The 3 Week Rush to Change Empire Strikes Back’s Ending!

We've all seen The Empire Strikes Back a dozen times or more. Some of us first saw it in 1980.
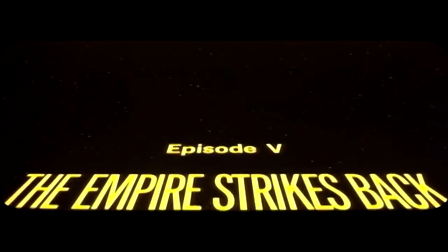Some first saw it on VHS or DVD. And some saw it for the first time in 1997 with the special edition release.
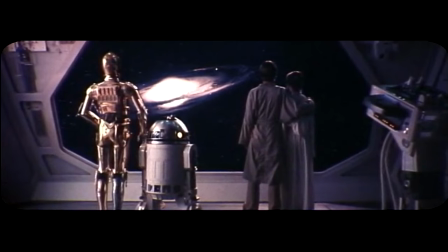But most of us never seen the original ending. Not even us that saw the film in 1980. as the original ending was only on
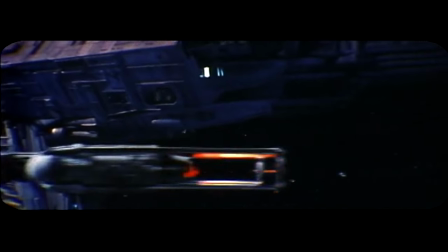70mm prints of the film that were shown at theaters before the film went into wide release.
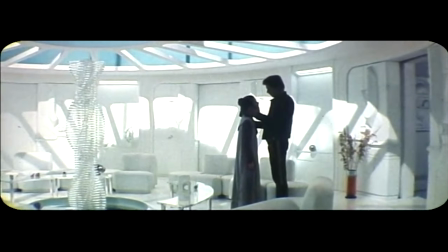As the 77mm print was being shown in some theaters, Tom Smith, Industrial Light and Magic's general manager, got a phone call from George Lucas.
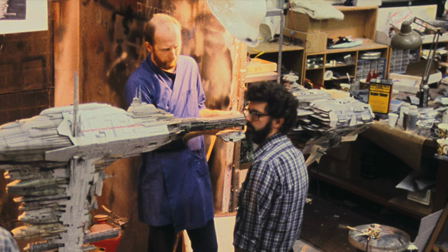On the phone call, Lucas told him, I don't want to tell you this, but we need some shots for Empire.
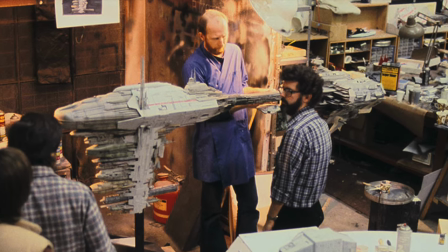Tom was a little shocked and couldn't believe what Lucas was telling him, thinking at first it had to be a joke.
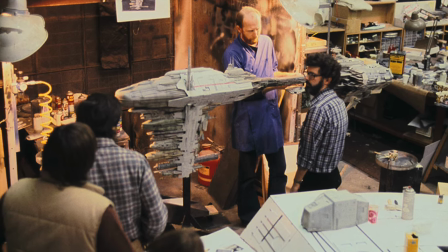Tom let him know that the film was already in theaters and work was already done.
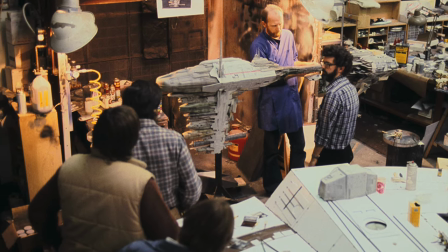He told Lucas it was much too late, but Lucas pressed on telling him no, that it wasn't in all theaters.
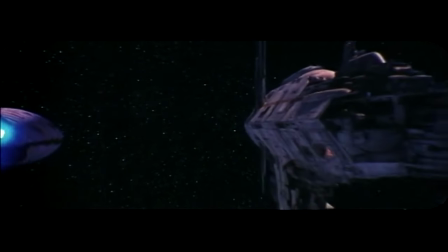Lucas had been watching some of the 77 million prints at screenings, when he realized watching it that the end wasn't clear.
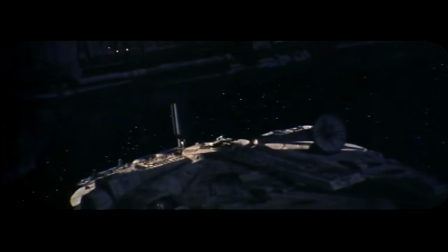In the final moments of the film, it shows the heroes rendezvousing with the Rebel fleet,
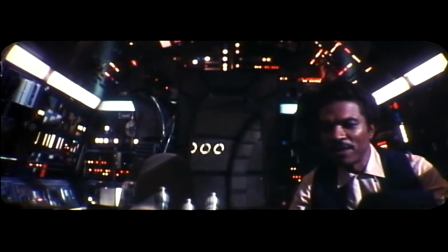Luke and Leia with the droids inside a medical fricket, and Lando and Chewbacca in the Falcon, about to head off the free Han Solo.
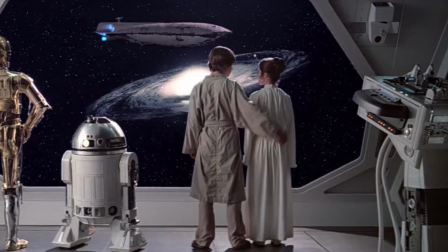In the original 70mm print, sure it was clear where Lando and Chewbacca was, they were on the Falcon, in the cockpit.
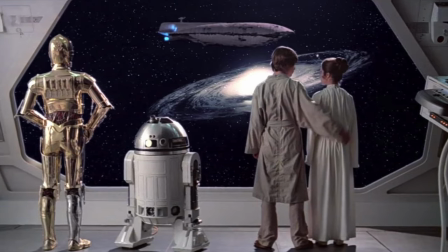But what about Luke and Leia in the droids? Were they in the back of the Falcon? Maybe on some other ship far away.
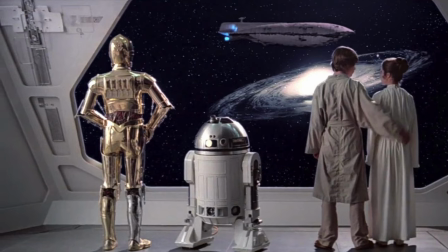To Lucas, it wasn't clear. And if it wasn't clear to George Lucas, he knew it wouldn't be clear to the audience watching the film.
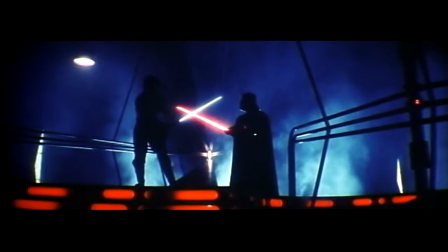The film had been released on May 21st in selected theaters that could show 70mm prints of the film.
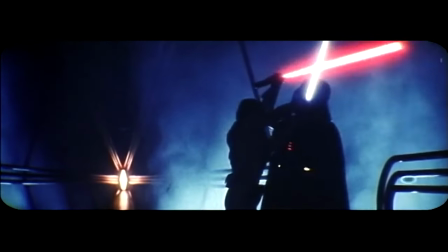Lucas knew he had about three weeks before the wide 35mm film release on June 18th.
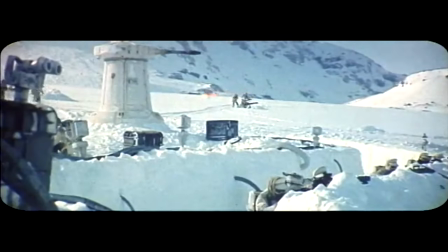This was enough time Lucas felt to add the needed shots to help explain the ending better.
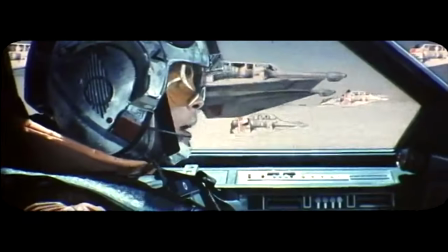But Lucas had faith in the ILM team.
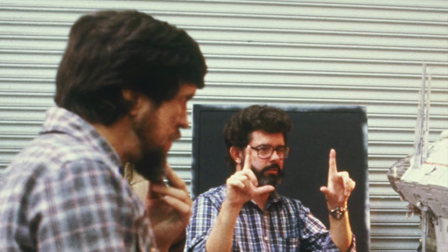Ken Wilston, the industrial light of magic effects cameraman, was told they had to get back to work on Empire Strikes Back.
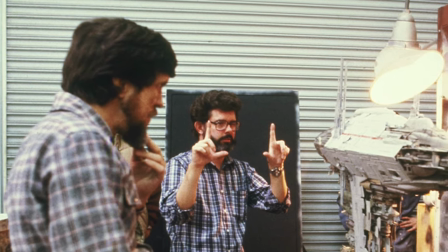At the time, Ken was in Los Angeles, taking a much-needed break after believing he had finished the film.
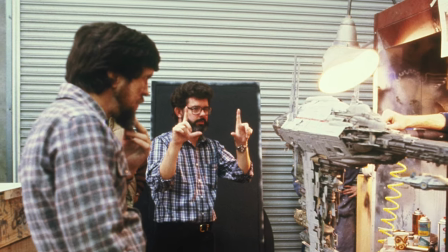When he first heard he was needed back to work on the film, he thought it was a joke,
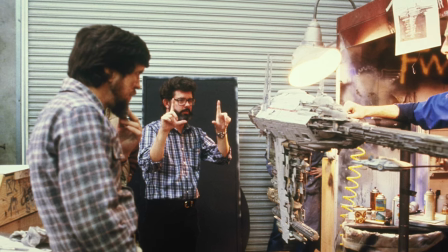telling Tom, that's funny, that's a good joke, but quickly learned it was no joke at all.
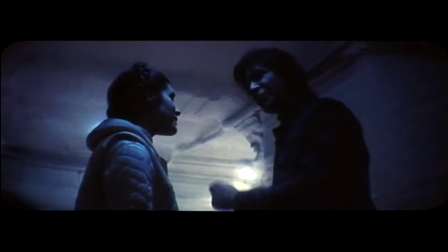Ken headed to a meeting with Star Wars artist Joe Johnston and George Lucas at Lucasfilm's office, known as A Company, located in Southern California.
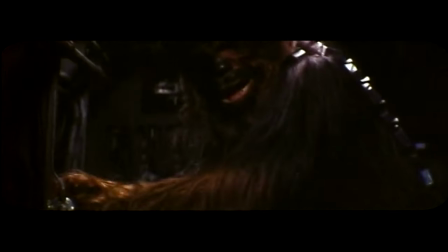There they would work on a storyboard of the needed scenes to help flush out the ending. They came up with three shots that needed to be added to the film.
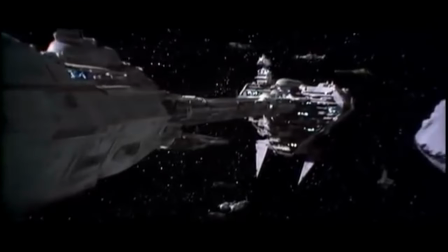In the original 70mm print of the film, the camera begins to move forward from the Rebel fleet, revealing the Falcon docked to a medical fricket.
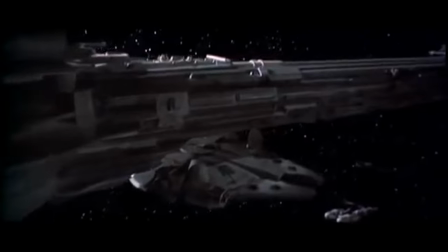The scene then cuts to the inside of the Falcon. In the cockpit, we see Lando and Chewbacca.
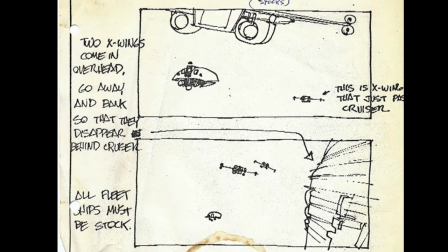A new shot had to be added here to see the other views of the fleet before the camera would focus on the Falcon.
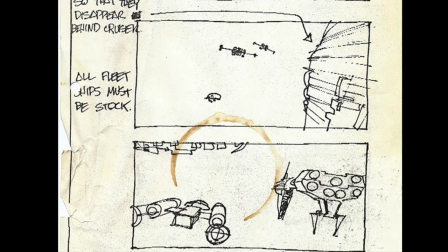A few X-Wings and a Y-Wing would pass by the camera, and then we would see the opposite side of the medical fricket and a Rebel transporter in the new shot.
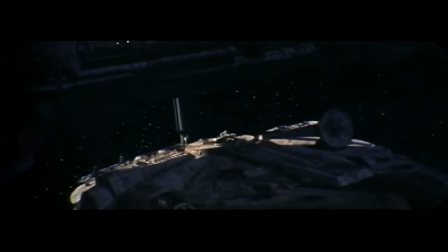Shot number two was added before we see Lando and Chewbacca in the cockpit. The new shot would have the camera moving in on the Falcon, lowering its view to the cockpit.
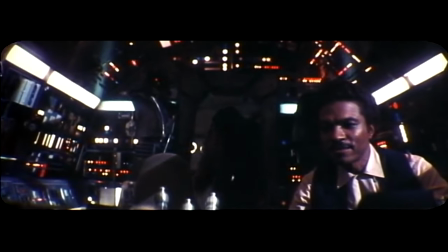This would have to be matched up with the original cut, showing Lando and Chewbacca in the cockpit. Shot number three, the final new shot would take most of the work.
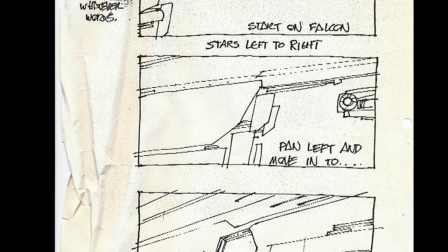The camera would pan from the Falcon to the medical fricket. The camera would zoom close to the window, but it'd be at an angle where we wouldn't see the heroes inside.
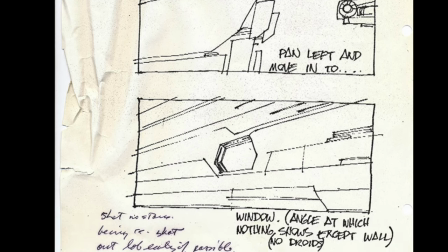The scene would then cut to an inside view of Luke, Leia, and the droids.
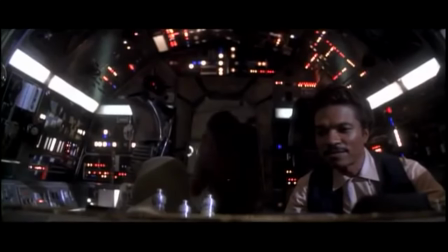In the original 70mm cut, the scene goes from Lando and Jabaka and the Falcon right to Luke and the others inside the medical fricket,
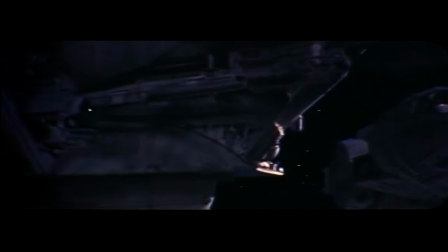not showing where they were in relation to the ships. The Industrial Light and Magic team had to get all these shots done and then Lucasfilm had to edit it into the film in record time.
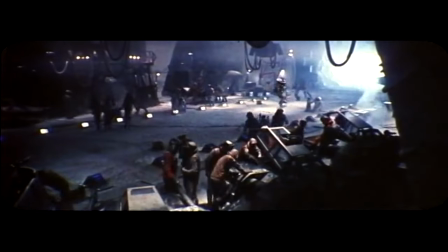Not only would stock materials be needed, a handful of new models had to be constructed to complete the shot.
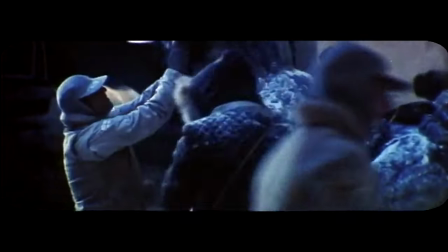This longer cut, even if not much longer, would cause them to have to redo the film's score.
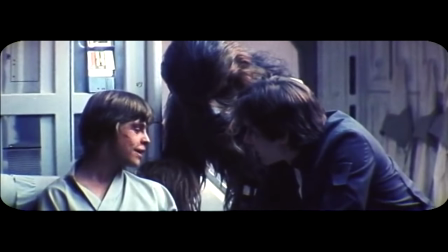And some of the dialogue had to be redone, so it sounded like it came from a com-linked speaker.
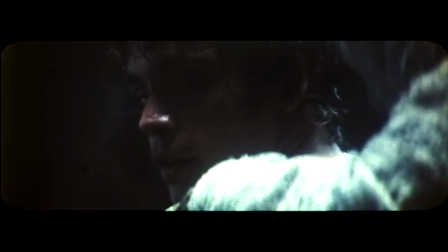The Industrial Light and Magic team and the editors had their work cut out for them for sure.